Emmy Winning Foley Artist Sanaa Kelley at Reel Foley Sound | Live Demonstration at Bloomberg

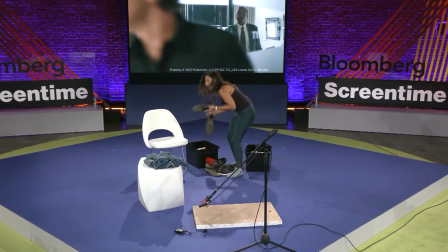(8:17)
If the other one had this shoe, this guy will have a different shoe because every character will have a different shoe. Because if you don't do it, then you're not really performing. They could just cut it. Or I should say AI it.
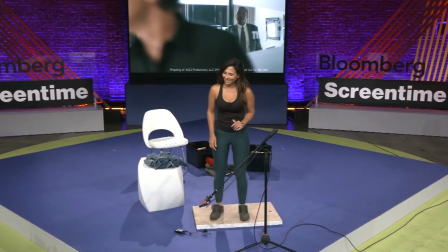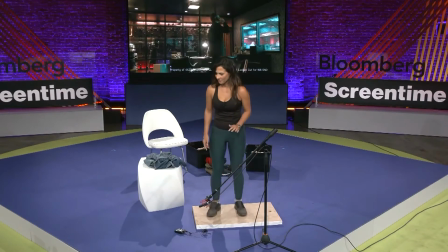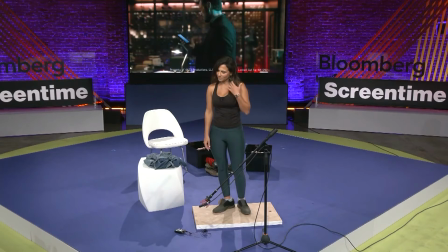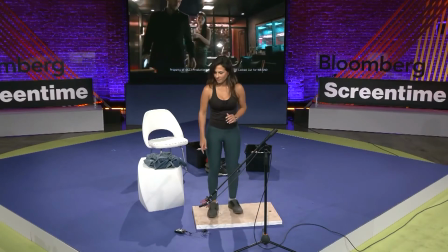So every little shuffle they do is important. We have to capture. They're actually a little harder to do because you have to make them sound dynamic.
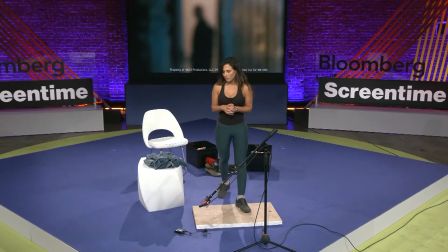(9:10)
So, so in here we have the same actor. He's walking from indoor to outdoors. So to do from indoor to outdoors, usually outdoors, we use a little bit of coffee because it sells like it's cement.
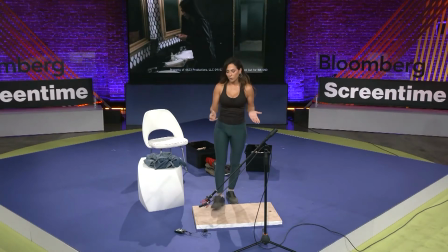(9:26)
So every little detail matters. Usually from inside, I'll make the mic further away.
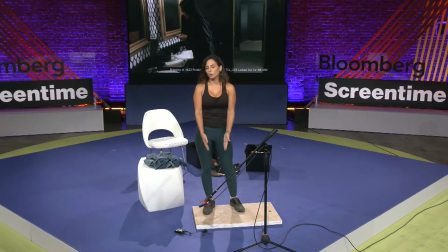(9:32)
Outdoors is closer because it's less reverb.
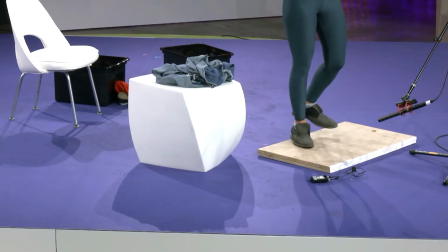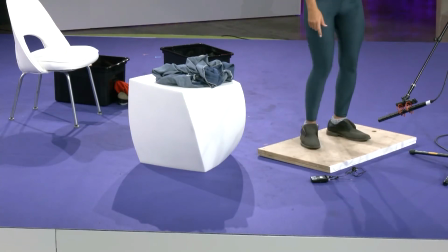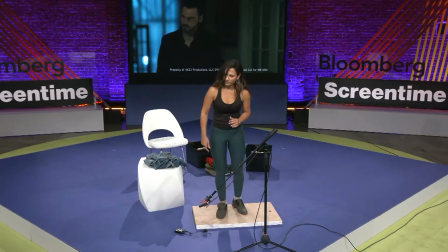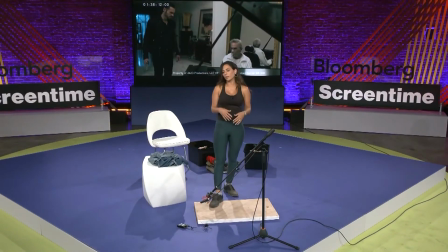(10:11)
So if it goes from angle to angle, we have to stop it, repunch. And our goal is, even if there's a bad cut, you gotta make it smoothly so it doesn't get caught, like your eye doesn't go to it.
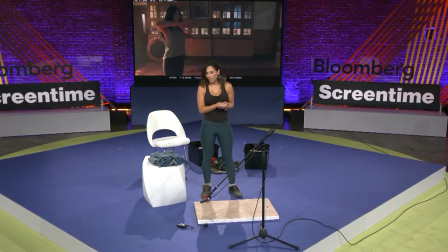(10:24)
In here, we have Kung Fu, another one of Warner Brothers shows. She's training here. It's really hard to do scenes like this. We usually break it up into sections. Again, we'll do cloth movement. We'll see what's going on with the scene, and we have to act it out.
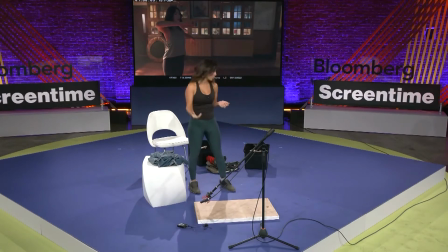(10:44)
I know she's wearing sneakers. And you can't just wear any sneakers that you like these are really comfortable, but they don't sound good for Foley. So you have to know all your shoes and be ready to do anything. Tap dancing, ballet dancing, anything they throw at you, you gotta be able to do it.
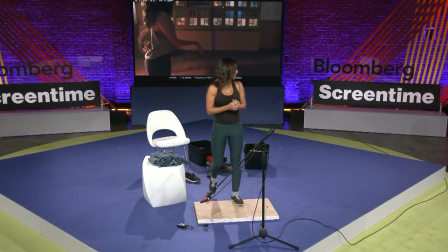(11:03)
And I think we have some Foley artists here. Maybe they could join us in a bit.
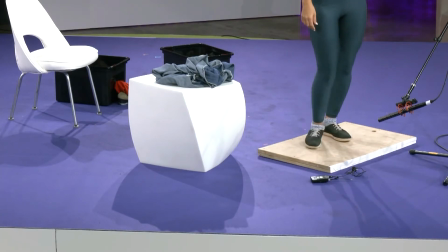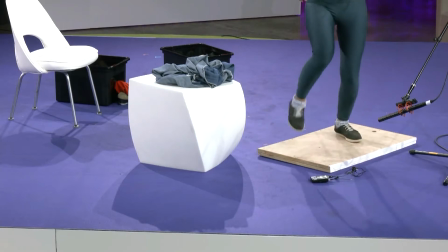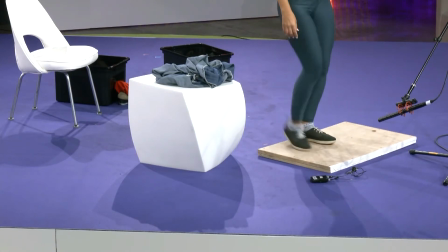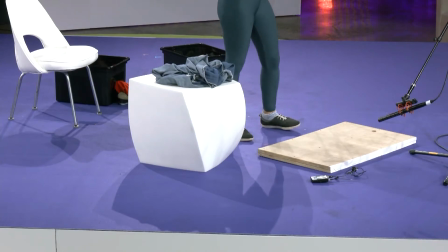(11:41)
And then once we do one character, we go back and do the other one, the bottles, anything that goes on.
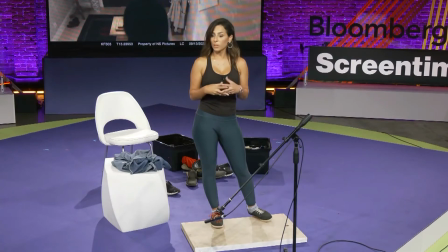(11:49)
So that's pretty much, we're showing you a lot of footsteps today. I don't know what Erica has. Oh, okay. We're changing a little video.
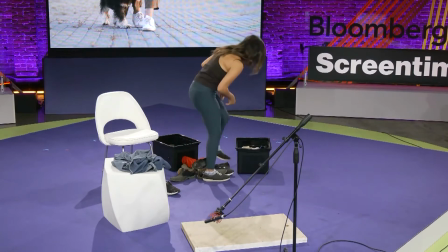(12:09)
So some fun things about Foley. I don't know if the mic is gonna capture it.
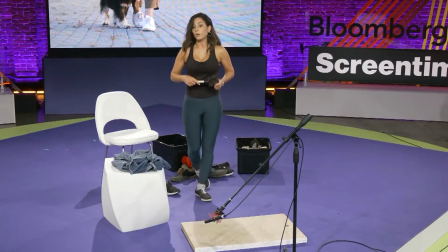(12:16)
But like if there's, in here she has dog footsteps.